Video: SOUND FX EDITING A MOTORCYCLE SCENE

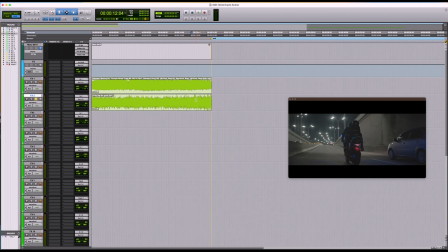4:38 That would be this is going to be our loudest point in the mix. So we're going to go to our volume and have one point here, and then bring the rest sort of down.
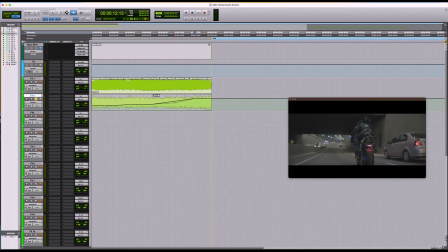4:56 Have it sort of fade in.
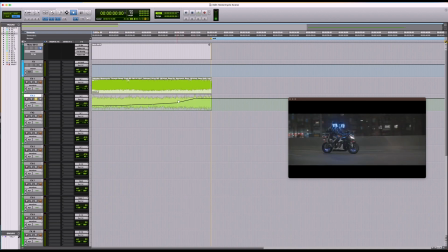5:15 I think it should be louder at that stage. So have it sort of have one of your points up here because that's what we see in the footage.
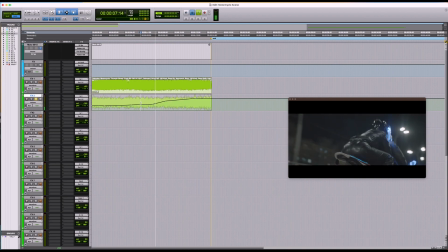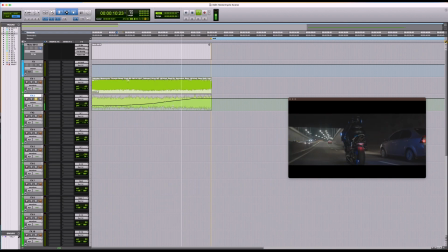I think what I'm gonna do is have another point here. Something like that.
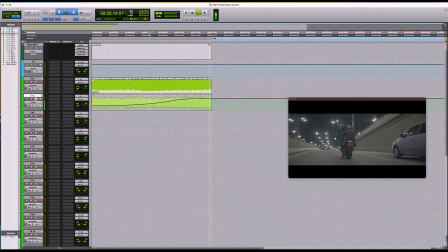And we're gonna go to our pan because we know that the car is gonna be on your right hand side.
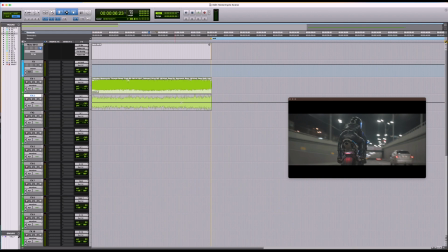6:22 We're gonna go to our pan and then do a few points. Let's just have a look at it first. I mean, at this stage should be on dead on right.
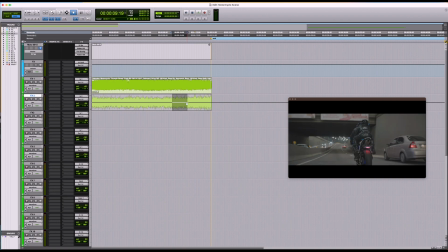6:43 So we're gonna have to bring this down to the right, not all the way, and have a sort of fade into the pan. I mean, at the beginning,
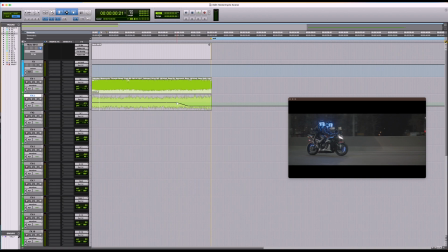7:05 the car still should be on the right, but not all the way. So we're gonna give a hint of that there's a car is coming. So let's just have a listen to it. Solo.
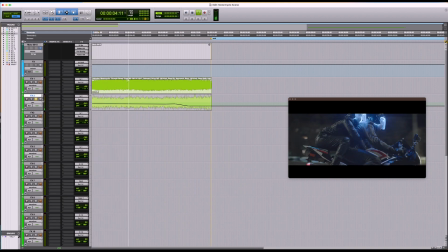7:28 We know the car is gonna be coming on the right hand side. I think what I'm gonna do is to
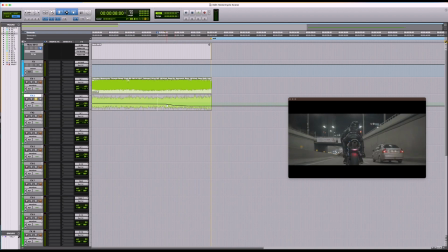7:45 have it more on the right about there. Probably bring this down to the same.
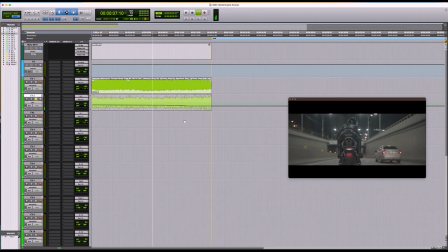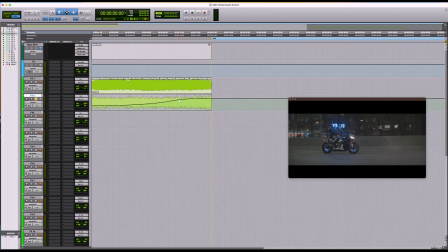8:16 I think what I'm going to do is go to the volume and change these points slightly. That's going to be louder. And also at this stage, should be a tiny bit louder.
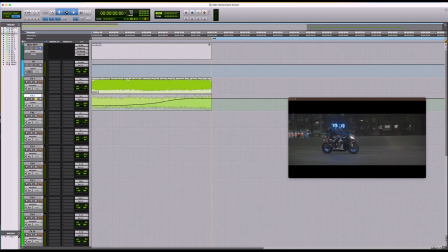8:35 Let's have a listen to it again.